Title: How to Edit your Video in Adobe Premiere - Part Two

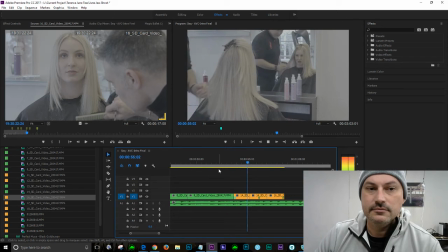74:26 Whereas you can see here, that doesn't work. So what would I do? Okay, I'll grab that clip, go, well, let's have a look at it.
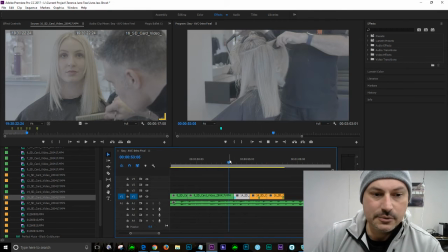74:36 Let's see which one's more interesting.
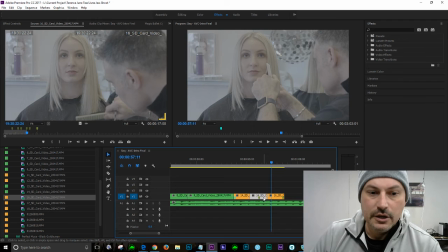74:41 Okay, so we're going to do one of two things. We can, now I'm going to show you another technique here. Because we've got the snapping tool, we're going to go 1, 2, right?
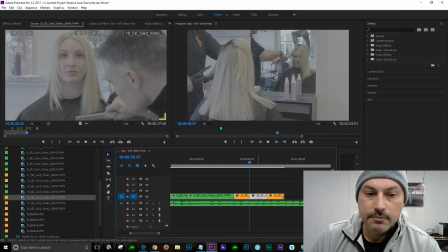74:54 We can actually grab this clip and go Alt up, right?
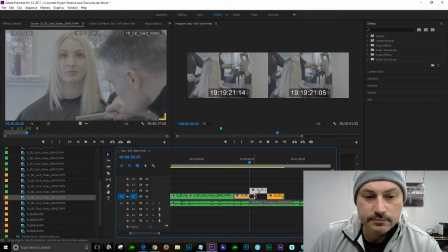75:00 Drag one out, boom. Drag this one out, boom.
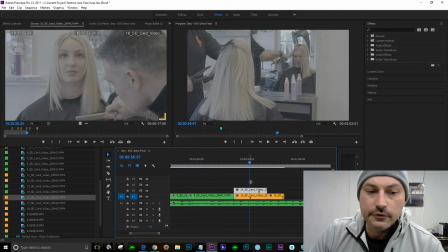75:06 Now, what have we done? Let's just have a look. All we've done now just remember, this clip can't be seen because it's buried under that one, just so you know, right? To hide that, we can see it's gone. Let's just have a look.
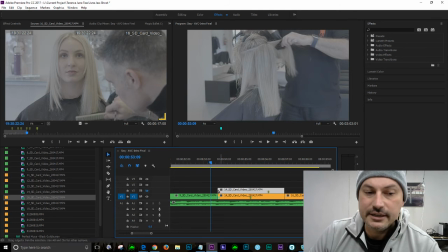75:24 We'll hide this clip. We can't see it now. Let's just see what happens when we do it this way.
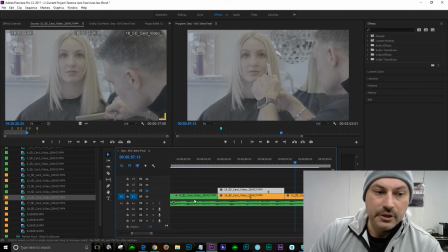75:33 Okay. Do we like that? I don't know. Let's have a look at the other one.
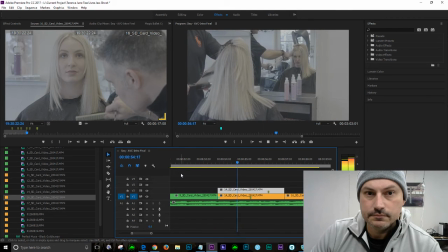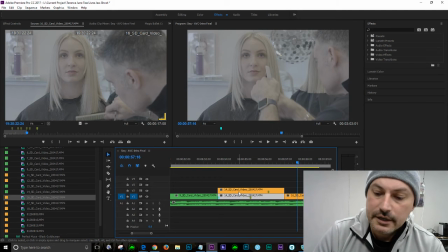75:42 Maybe we get rid of that, right? So, because let's look at it.
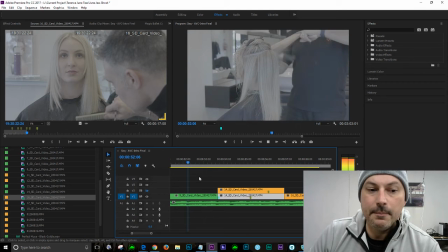75:47 We don't want that jump that we saw, the jarring jump.
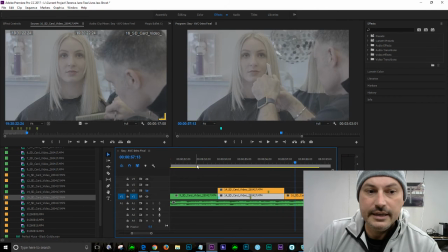75:55 Okay. Another option we've got.
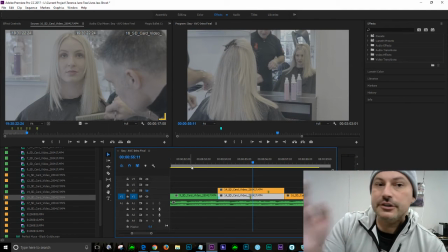76:06 Okay, we stop there. We're definitely not interested in the downbeat of him reaching for anything. That's definitely not what we want. Her eyes are down. This is not what we want at all.
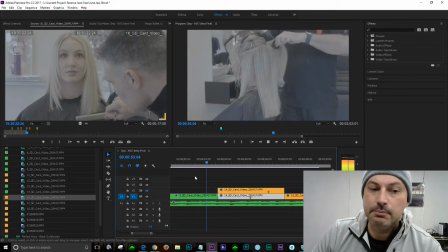76:16 Completely wrong.
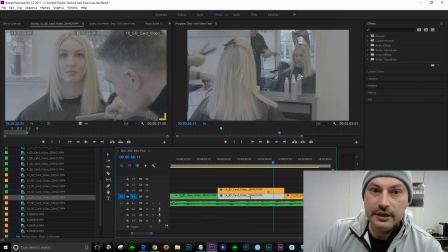76:20 Okay, completely. Not at all. Even blinking is happening at this point in time, so we don't want that. Now, the only thing I can do to salvage that, to even remotely consider it, we're going to do what's called a slide edit, I believe it was.
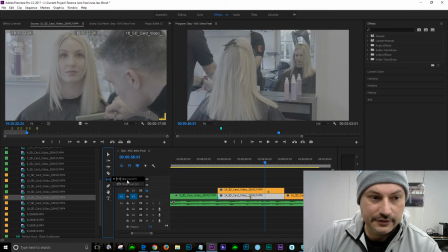76:37 Or was it the slip tool? See, gotta love it. This is where your notes on the pad will be helpful. Let's just try something here.
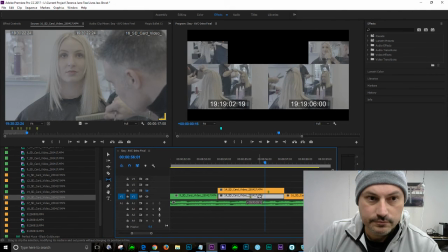Now, okay, let's just see what happened.
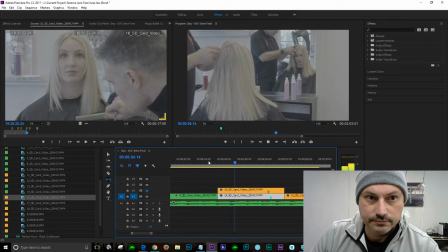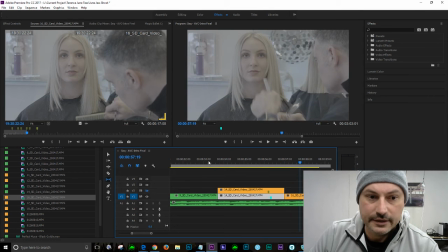77:08 Yeah, that was probably more interesting. Okay, now, let's just try that again.
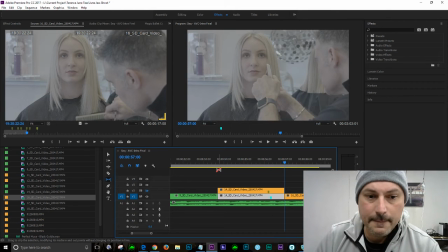77:22 Okay, I'm not happy with where it ends, so I'm just going to move to about there. We're going to grab this clip and drag it so that this time
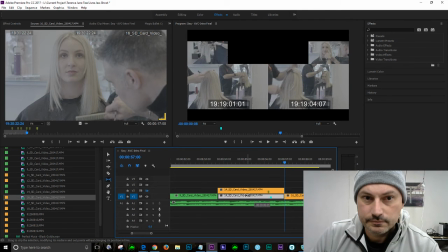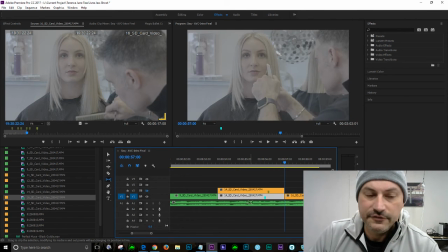77:44 it finishes on a bit of action.
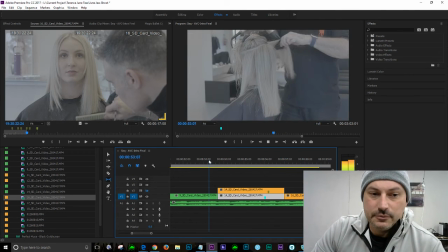77:51 Now, we might decide, you know what is that? That's not even really anything useful. It's not really doing anything, so we might get rid of it, but just gave you an idea of, can we salvage that clip, make it look more interesting? I don't think so. We're better off leaving that out. So the point I'm trying to make though, as you can see with the
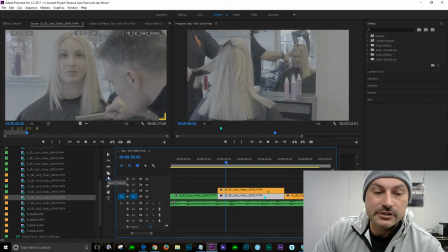78:11 slide tool, the slip tool is all about, it's a totally useless title, really. It doesn't make any sense. The only thing you can do is write your notes down and say that the slip tool is all about grabbing the clip and everything on the left and on the right and everywhere else on the timeline is left alone. It's not touched.